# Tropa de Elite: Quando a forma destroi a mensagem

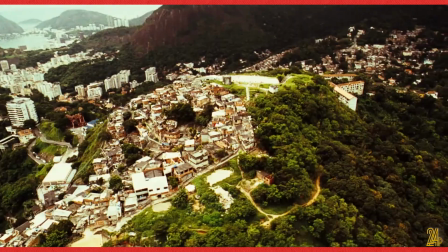(4:09)
Capitão Nascimento apresenta vários deles. Nós fomos apresentados ao plano dele logo no início do filme.
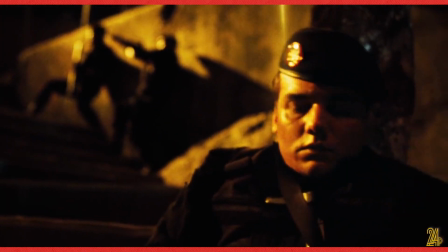(4:16)
Ele é muito bom no que faz, e ele sofre. Seus ataques de pânico são uma consequência direta das pressões que sofre no dia a dia.
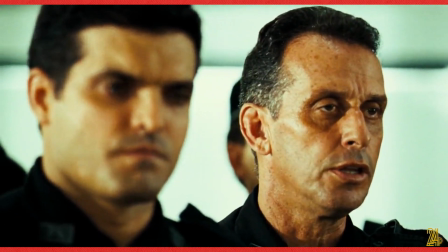(4:22) Já avisei que vai dar merda isso. Nascimento, ordens são óbvios. Se eu soubesse que você não ia sair, eu não tinha engravidado.
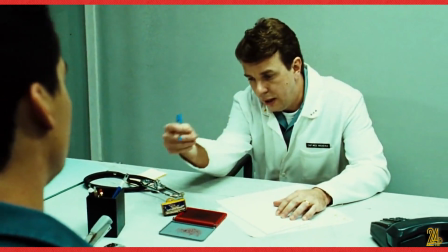(4:30)
Só que ao invés de tudo isso servir como um retrato da realidade de um policial, ela serve como justificativa e motivação para tudo que o Capitão Nascimento faz durante a história.
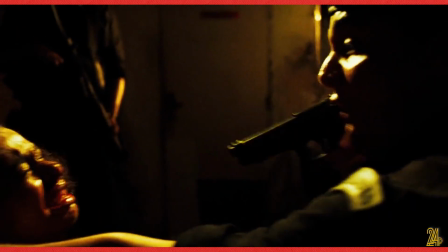(4:38)
Isso acabou por piorar alguns problemas que já existiam no roteiro que prejudicam a mensagem do filme.
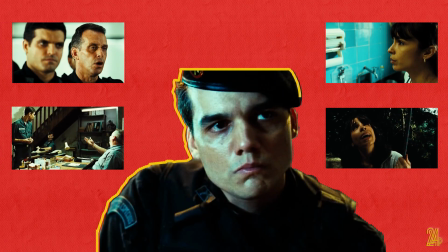(4:43)
O objetivo era explicar os policiais violentos Só que a estrutura do roteiro do filme Justo da narração Acabam de certa maneira Justificando
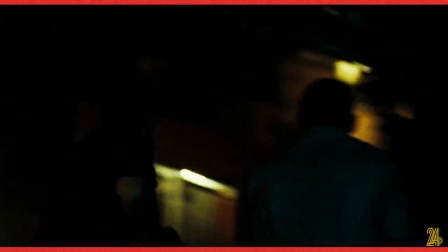(4:52)
as atitudes do Bop e seu capitão O filme tem um tom documental Com a câmera sempre na mão e plena sequência Isso faz com que tudo o que vemos Pareça mais
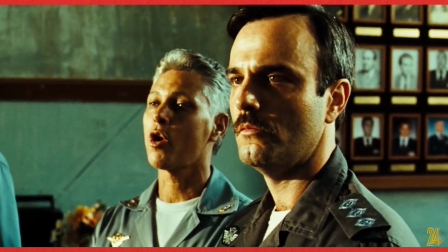(5:00)
real Só que acompanhado da narração Tudo isso ajuda a dar mais credibilidade ao capitão Nascimento Como se ele apenas estivesse falando O que acontece
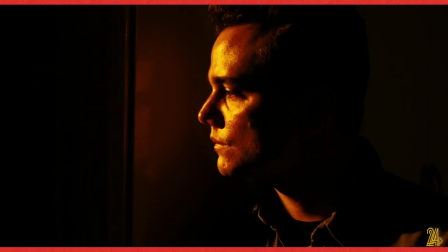(5:11)
Só que o Matias era muito ingênuo É engraçado porque ninguém faz passear até quando morre policial.
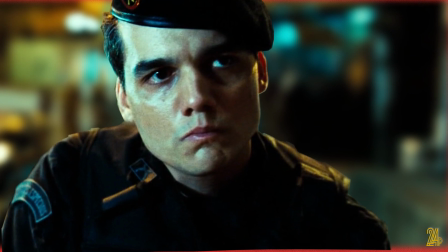(5:17)
A verdade. Todos os elementos da história que suportam o argumento principal do filme acabam sendo subvertidos pelo narrador.
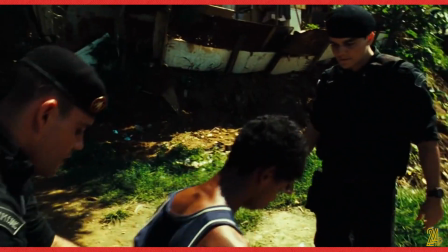(5:25)
Eles acabam sendo usados como seu argumento. O bop e a forma como ele age são a única solução.
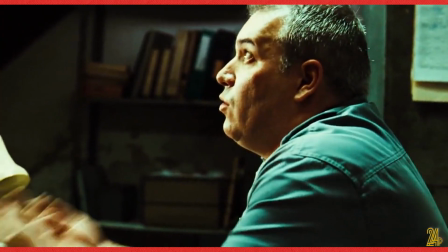(5:30)
Quando vemos que a polícia convencional é omissa e corrupta Eu quero te ajudar, agora você tem que me ajudar a te ajudar.
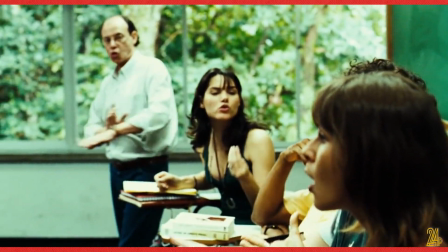(5:38)
E a classe média, retratada como pessoas que criticam a violência dos policiais Ao mesmo tempo em que tratam traficantes como criminosos com consciência social
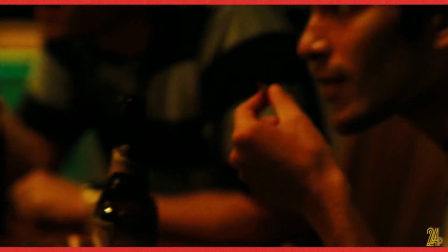(5:49)
E financia a violência ao consumir drogas A narração usa isso pra
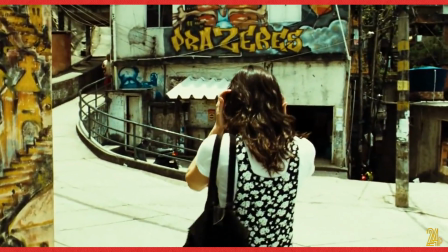(5:54)
justificar as ações do protagonista Só rico com consciência social é que não entende
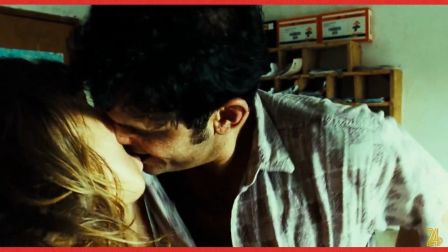(5:59)
que guerra é guerra O que acaba sendo corroborado pelo fato
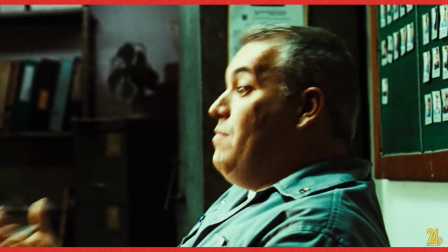(6:03)
de que todos os personagens que não tem ligação com o Bop São mostrados apenas de forma negativa
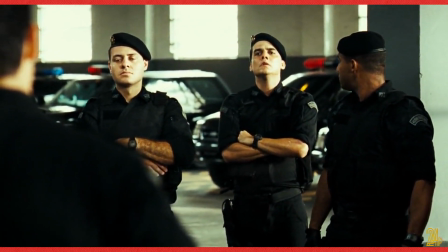(6:09)
Enquanto os soldados do BOP são honestos e incorruptíveis, e o seu lado negativo, a violência, acaba sendo justificada de alguma maneira.
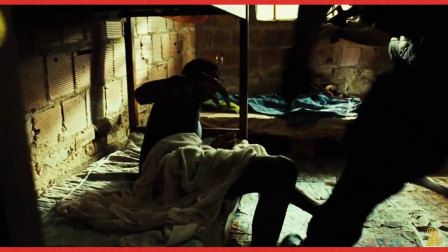(6:16)
Isso acaba deturpando o significado de várias partes importantes do filme, por exemplo, a sequência do centro de treinamento do BOP.
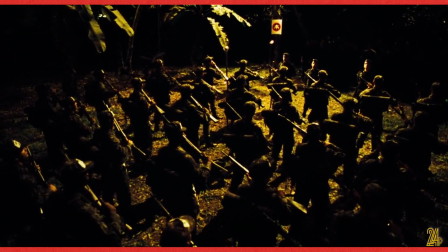(6:23)
O objetivo era mostrar tudo aquilo quase como o cerimônio de uma seita, destacar a maneira desumana como eles eram tratados.
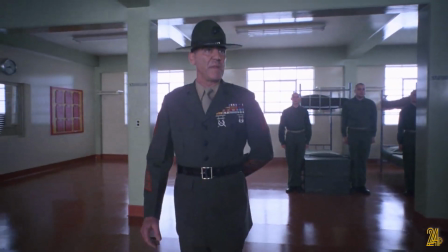(6:29)
Ele tenta fazer algo parecido com o que é feito com o filme Nascido para Matar. Só que alguma diferença entre os dois filmes são essenciais para entender os resultados diferentes alcançados.
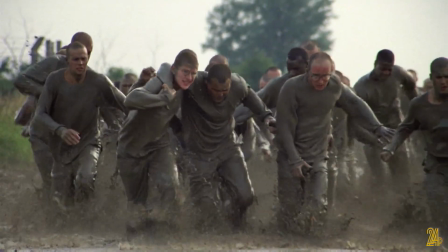(6:38)
Enquanto em nascido para matar, os soldados em treinamento são mostrados de maneira relativamente positiva e os abusos sofridos são vistos de maneira negativa
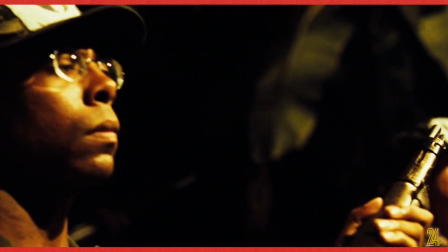(6:46)
Em tropa de elite, com exceção de Matias e Neto, todos os outros são corruptos
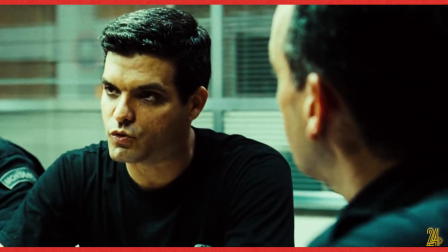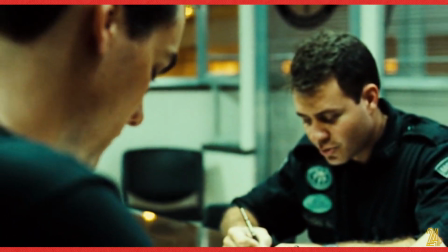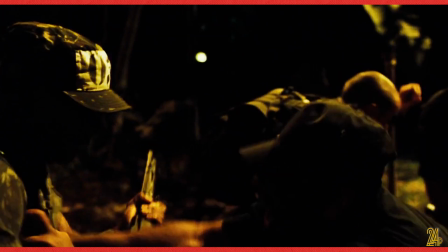(7:04)
Toda violência é vista como forma de punição aos maus policiais Elas acabam por ser justificadas.
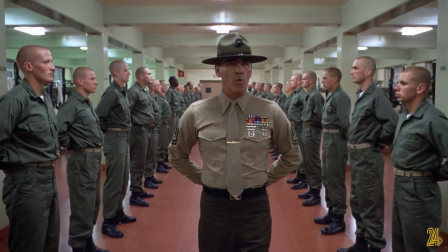(7:11)
E nascido para matar, todo treinamento acaba resultando no suicídio de um personagem. Mais uma vez, a violência é condenada.
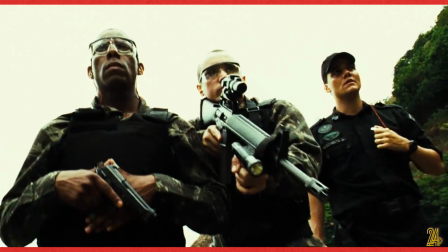(7:18)
Já em tropa de elite, os dois únicos policiais honestos sobrevivem ao treinamento e são escolhidos.
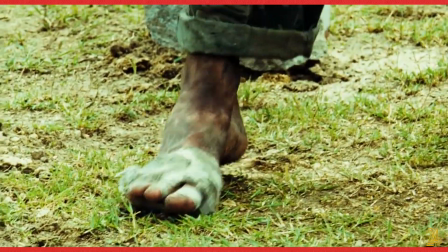(7:23)
A violência é novamente justificada.
A nossa cerimônia de desligamento era humilhante, mas era maravilhosa.
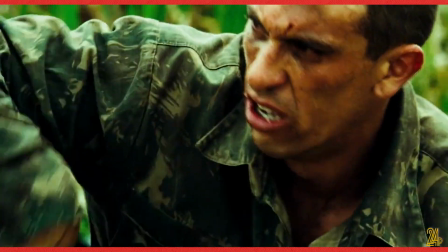(7:33) Que se fodam os fracos e os corruptos.
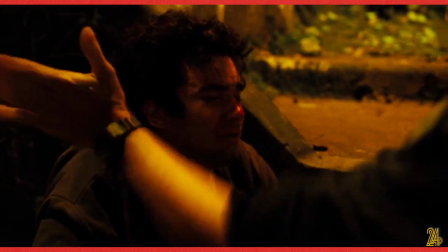(7:37)
Essa violência justificada se repete durante o filme Quase todas as cenas de tortura são um sucesso Eles sempre conseguem as informações necessárias
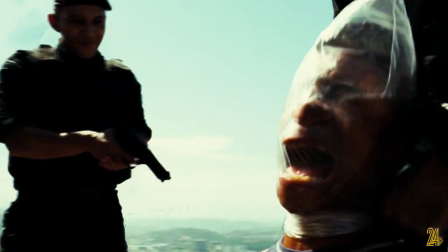(7:44)
Toda a violência cometida pelos policiais do BOP É relativizada através dos policiais corruptos E da violência dos traficantes
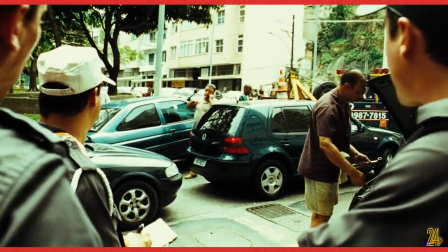(7:52)
Tudo respaldado pelos argumentos que deveriam servir para condenar tudo aquilo O plano final,
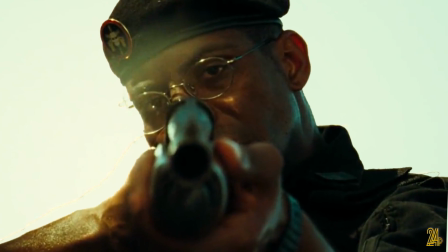(7:57)
com Matisse atirando no traficante Ao mesmo tempo que atira na nossa direção Teria sido perfeito para finalizar o argumento
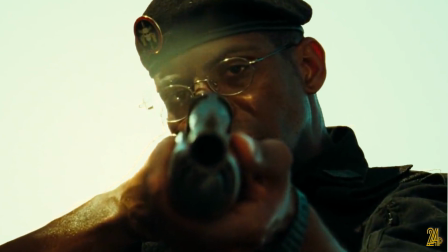(8:03)
do filme O policial que vai para a guerra é tão prejudicial para a sociedade quanto o omisso e o corrupto.
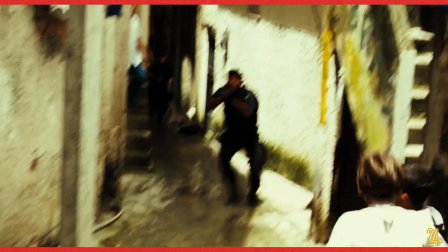(8:11)
Só que toda a estrutura do filme de ação do terceiro ato acaba glorificando o momento ao invés de condená-lo.
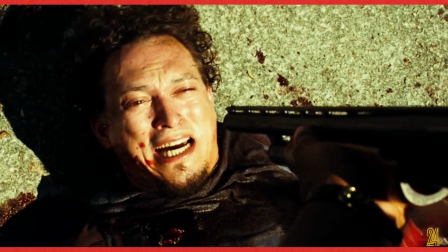(8:16)
A violência final aparece como prêmio para o público, primeiro porque a morte do policial Neto é vingada,
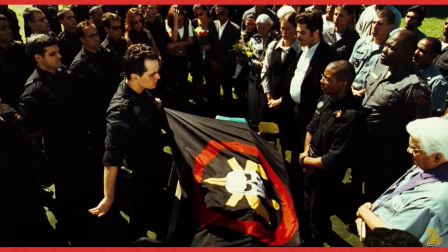(8:22)
segundo porque era uma expectativa para o momento que o Capitão Nascimento encontraria seu substituto.
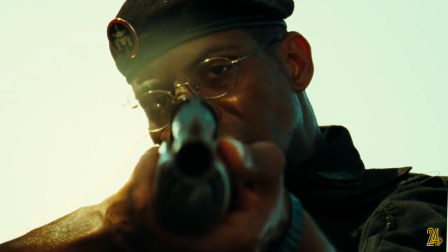(8:27)
O resultado pôde ser visto nos cinemas, onde o público vibrava quando a polícia violenta atira em nossa direção,
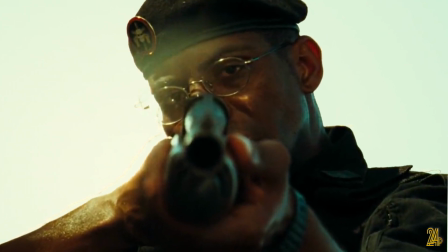(8:33)
que é simbólico para representar o paradoxo do pensamento do bandido bom, é bandido morto.
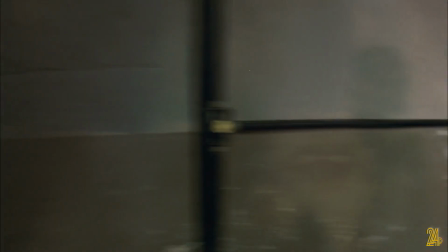(8:39)
Tropa de Elite 2 veio para tentar consertar esses erros.
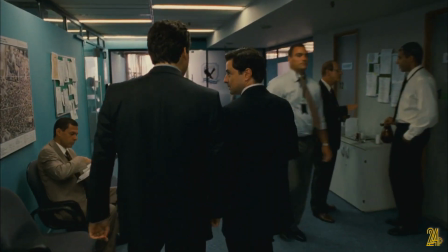(8:43)
Capitão Nascimento finalmente tem um arco dramático de verdade, já que ele praticamente não muda durante o primeiro filme, e assume seus erros.
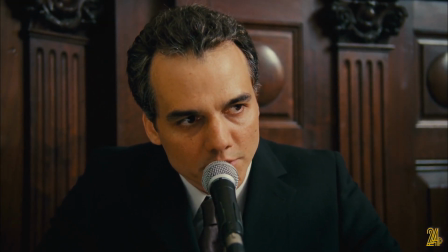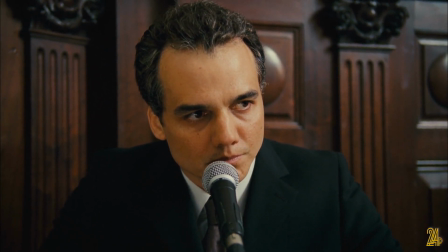E eu não sei responder a pergunta dele.
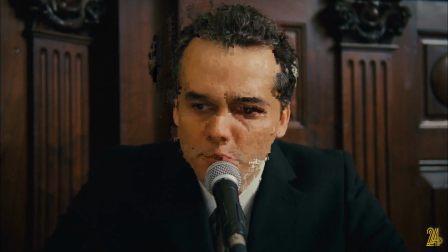(9:17) Eu tenho 21 anos de polícia e eu não sei dizer por que eu matei e por quem eu matei.
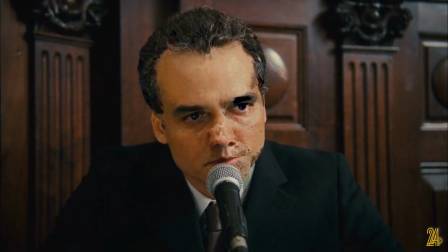(9:24) Mas o que eu posso afirmar com certeza, senhores deputados, é que o policial não puxa esse gatilho sozinho.
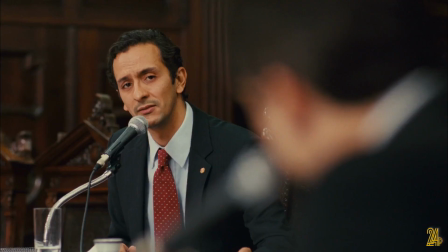(9:33)
E temos um novo protagonista dividindo espaço com ele. Um político defensor dos direitos humanos.
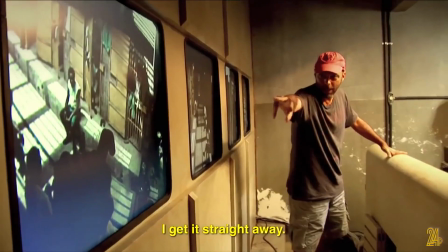(9:40)
Esse é o desafio de todo artista. Eles sabem a mensagem que eles querem passar, mas as intenções deles só importam enquanto eles estão fazendo o filme.
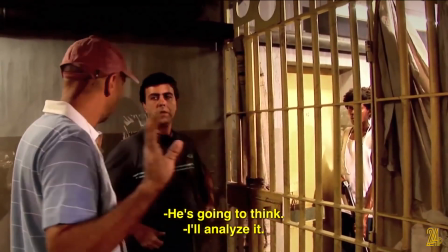(9:48)
Depois que ele está pronto e lançado, ele é o que o público enxerga nele. Porque toda obra de arte só está completa quando é compartilhada.
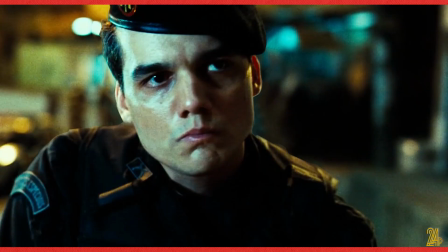(9:58)
Só que aí, quando você descobre que seu anti-herói foi promovido a herói, já é tarde demais.